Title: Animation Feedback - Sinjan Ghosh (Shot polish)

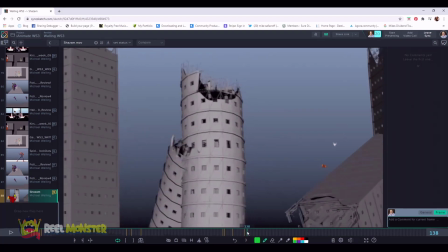Okay, on the next shot coming in here on frame 141,
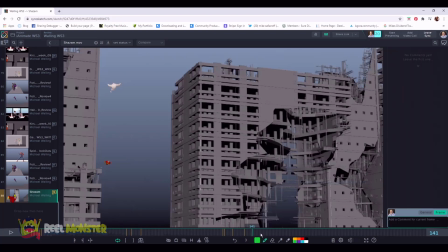we're kind of high here in frame and our guy is right above Shazam, right? And then as he comes in, he kind of dips down and comes up into his pose, right? I like the idea in general, but I might consider on frame 1
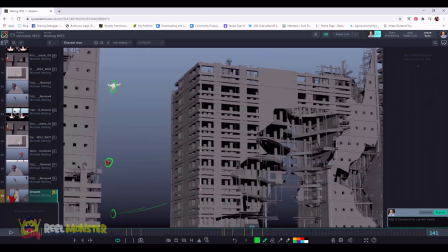starting him down here lower and just bring him steadily up and just kind of float into that pose that he settles into. That way we're not going from bottom up and then from up down here, which could obviously happen.
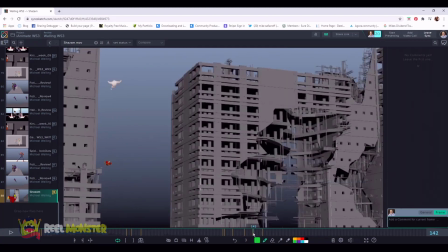He could go into an arc there, but it might be cleaner just to kind of start him lower and bring him up into this pose here. That way it's just kind of like whoop, right? And then we see our guy coming in here, and it might just be a cleaner path to help our eye track Shazam and then see our guy coming down, our enemy right there, and go into the punch.
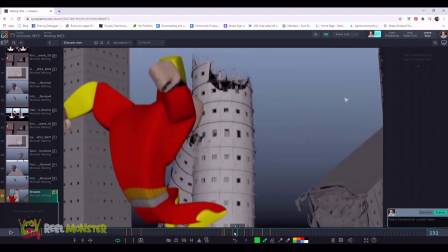Cool.
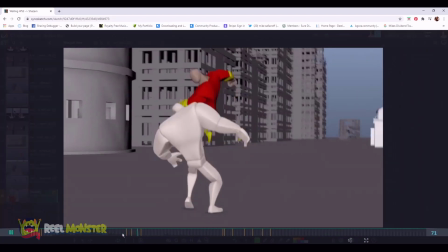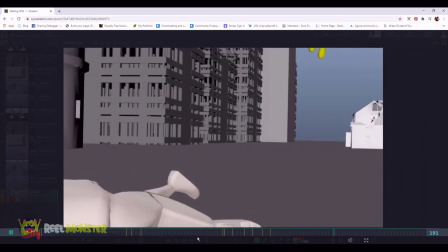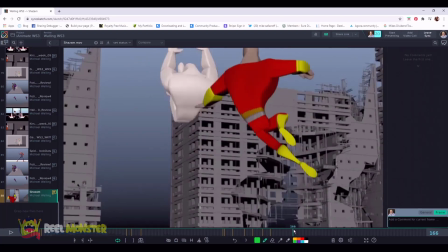Cool. And then polish note here, as Shazam punches him down,
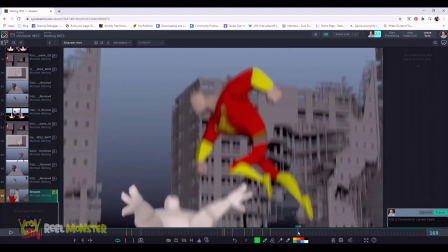the pose kind of just goes through its motion into kind of a pause here.
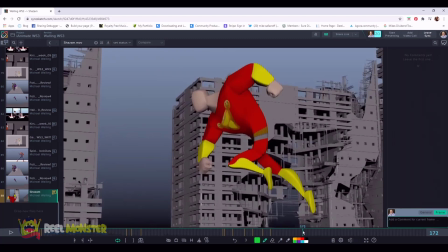Even though there's secondary happening here a little bit and there's some movement keeping him alive, I think that you could show a little more weight in the character by doing like that jiggle factor where once he punches, his chest comes through here on rotation Y a little bit, right?
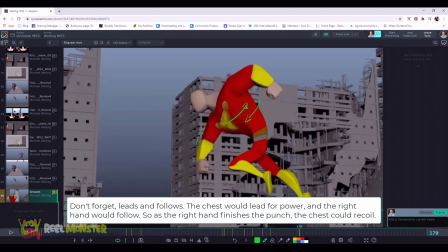And then might come back screen left a tad, and then let this other arm basically come up here on the upper arm and drag the lower arm a little bit more, right? And then do the opposite.
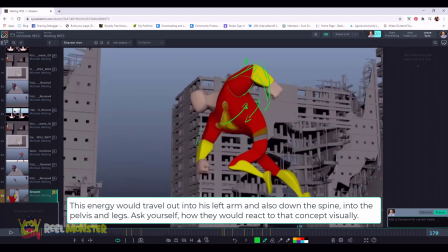Let this arm come back down and then open this other arm up back here.
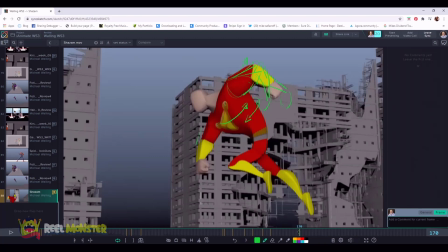So you're just getting like little bits of secondary to kind of help show the follow through motion of that arm, and the body itself on top here on a rotation wise, get a nice little overshoot so that you can punch through and then he can come back,
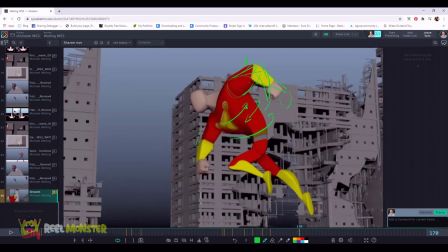right? So we don't want the momentum obviously to continue forward as well too, straight through, because then that implies that he might continue spinning for a bit. And so it's kind of nice to do that little bit of counter rotation after the punch on the chest. They can then dissipate down into the pelvis,
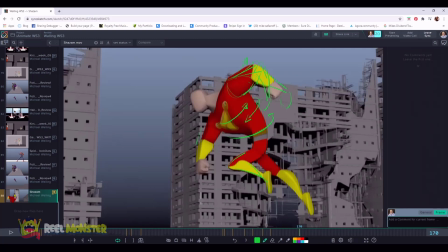and then you can start thinking about what things you could do on the lower arm or lower feet as well to get a little bit of that overlap,
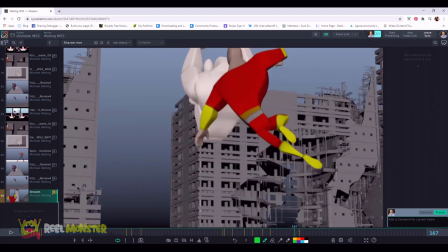right? So because he is basically punching through here and you're changing poses where you're kicking up this left leg here.
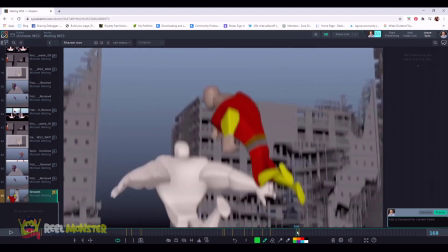And so ask yourself what that amount of momentum would do
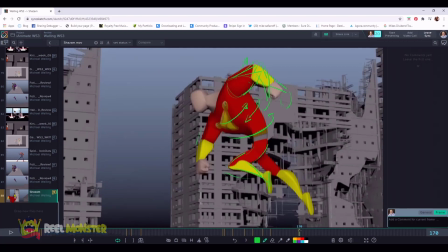to not only the feet coming up here, and how the lower leg and the feet would drag potentially, right? Coming through there and then overlapping that action and getting that follow through.
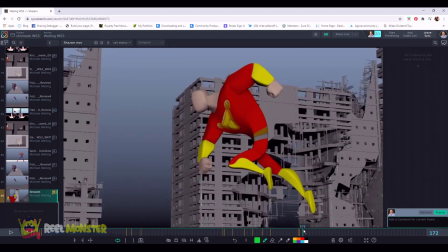But then also how that pelvis would react to the sheer movement of the chest coming around on that TY, like, or that rotation Y, I mean.
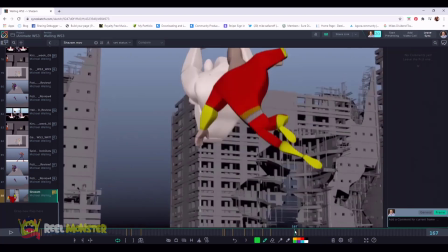And then everything else, you know, just kind of kicking through there.
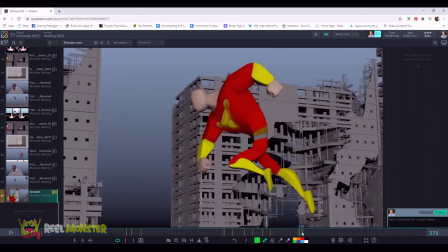So just getting that little nuance in there and that overshoot will really add weight to the character, and you'll feel that punch, I think, more impactful in that point. But again, you're kicking down here, right?
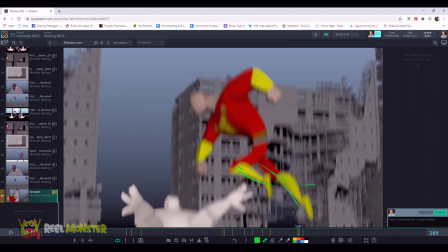So how would that eventually settle potentially to be more of not really a relaxed pose, but less tension on there because you kicked that foot out and now it's going to recoil back into its pose.
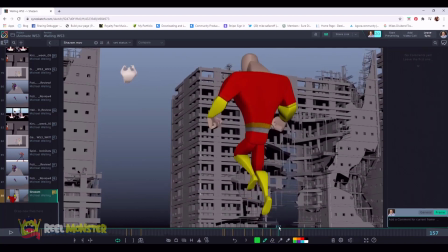Yeah, but overall, nice job here, kind of getting that small anticipation movement on your TY,
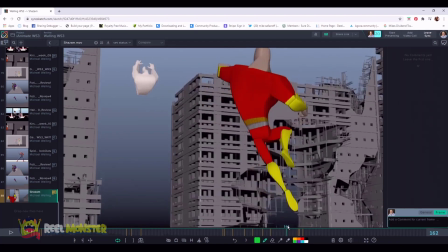kicking the legs through and preparing for the punch. I think it works really well overall.
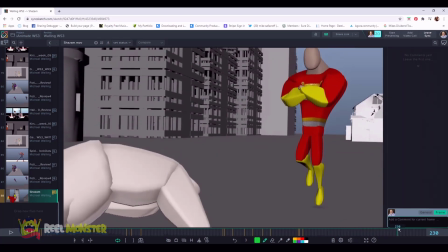Okay, then on this last composition, I think we're really tight in here on our hero pose,
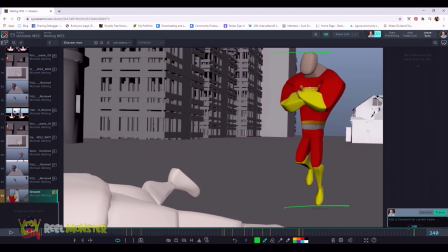and I think I would probably pull this camera out a little bit so that as he comes into frame,
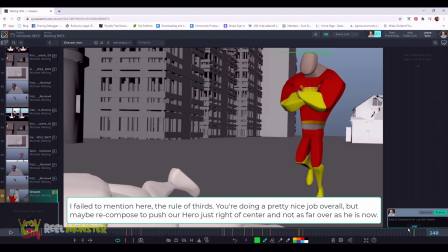he would be not as crowded on top and bottom. So just give him a little bit of breathing room for the pose and still try to keep our villain somewhat in the space you have here now.
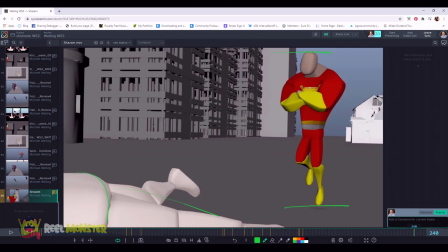I think it works pretty well. And then this little secondary movement on the neck and head, I think, is maybe unnecessary,
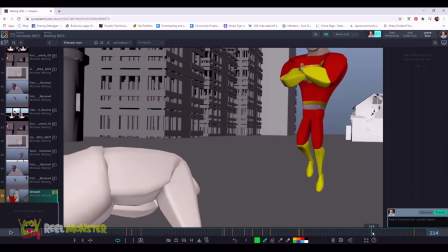where you're kind of settling in, and I would just say let him just come down into his hover pose. Keep him alive, but don't necessarily do a pose change right there. You know, I think it's not reading well on why he's doing that.
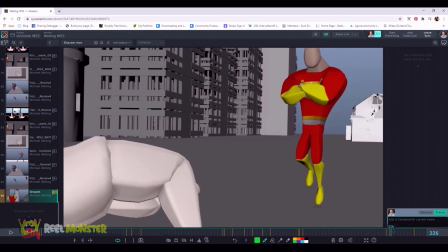Little polish note too, just watch things like this foot, where the foot is kind of sticking right here and everything else is still lowering. So it's a tricky thing to do, but trying to keep that feeling of
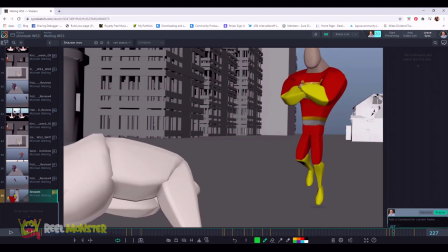looseness in the feet, but not too secondary like a marionette puppet on a body that's kind of moving somewhat linear. So just be aware of that. Cool.
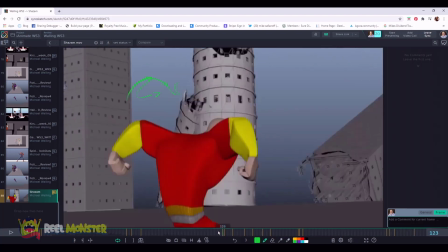Awesome.
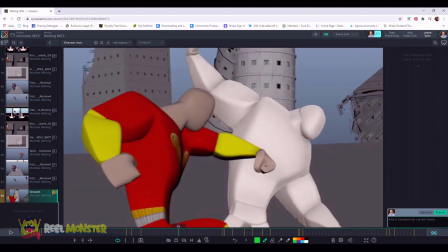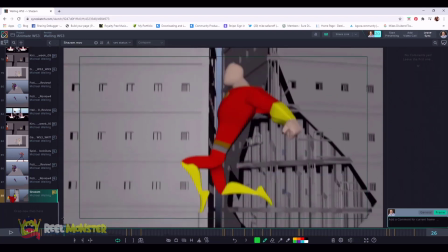Okay. All right, last note here. I think we're doing pretty good, I think, overall. As our character becomes Shazam here and starts to recoil, because he's going to reverse the body, so we're getting into that reversal, right? So we have like this really nice line of action here, and then he's going to basically anticipate the fly off, right?
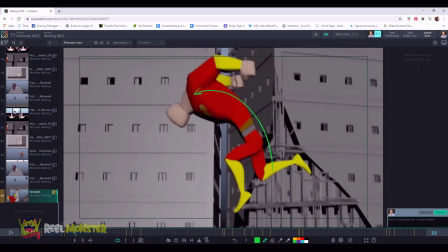And so we're going to reverse our body and go this way, and also the pose, of course, obviously.
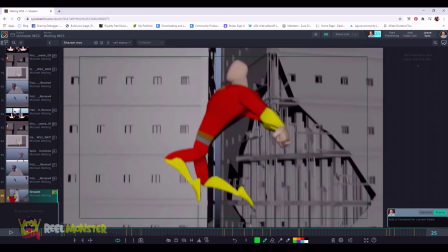So be aware that he's going backwards here,
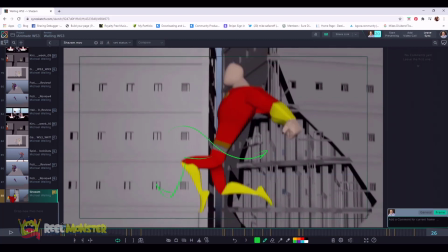so you're probably going to get a little bit more kick off this foot initially. And even this one here, where this might come through, and this might even kick up here. I know you could play with some ideas there,
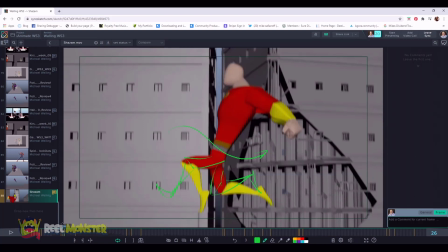but don't forget that your momentum backwards is gonna cause drag and follow through on other body parts, right? And so think about how you can really take advantage and leverage that idea with your feet coming through here and like really dragging that through,
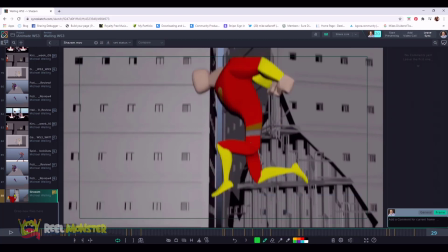and then eventually getting into them back up here, you know. Because I respect the fact that you want to get into this pose here.
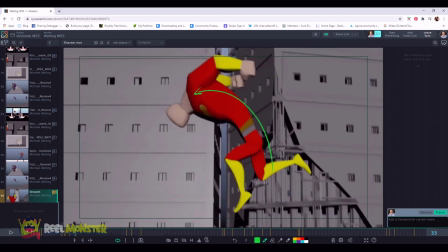and get that graphic shape in there so we can kind of kick off and reverse it, right?
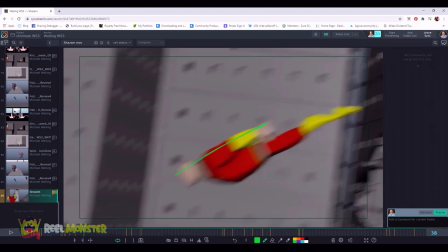And get that nice directionality on your pose here. Basically an arrow, right?
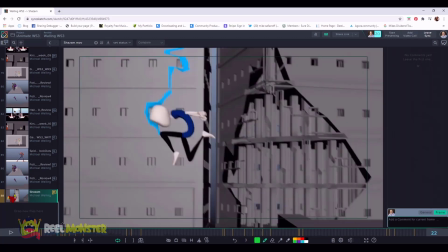But the sheer movement of him transforming here and then kicking back,
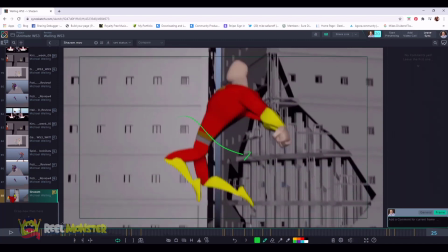really take advantage of those rotations on the legs.
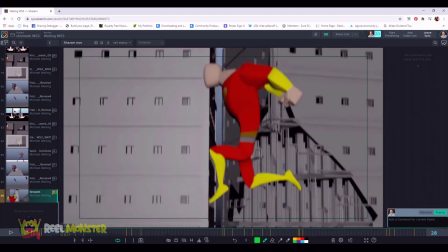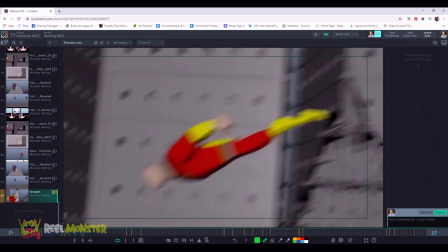Cool.
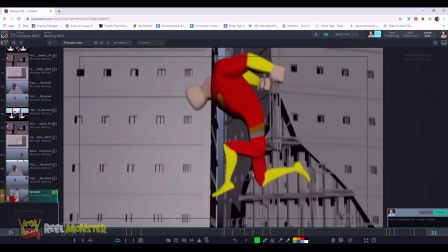And if you wanted to as well, you could think about him transitioning here and kind of pausing a little bit longer as his momentum moves back.
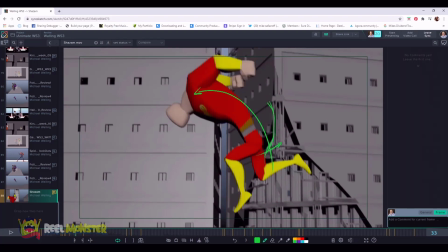So you still get a little bit more core here backwards as he starts to kind of push through. That's a terrible drawing. But just, you know, getting that core movement still going back a little bit longer.
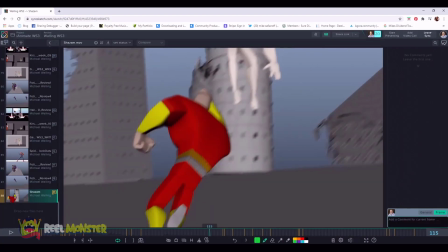Very nice. And then same kind of note for our enemy as well.
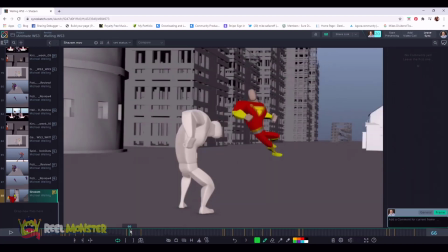As he gets punched here in the face, right? Don't just necessarily go into a linear movement on the pose change here.
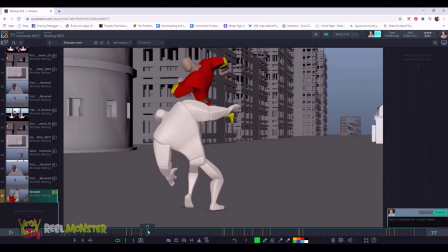You could definitely, you know, drop him down a little bit. You can have him almost like step out here to kind of deal with that momentum hitting him right here.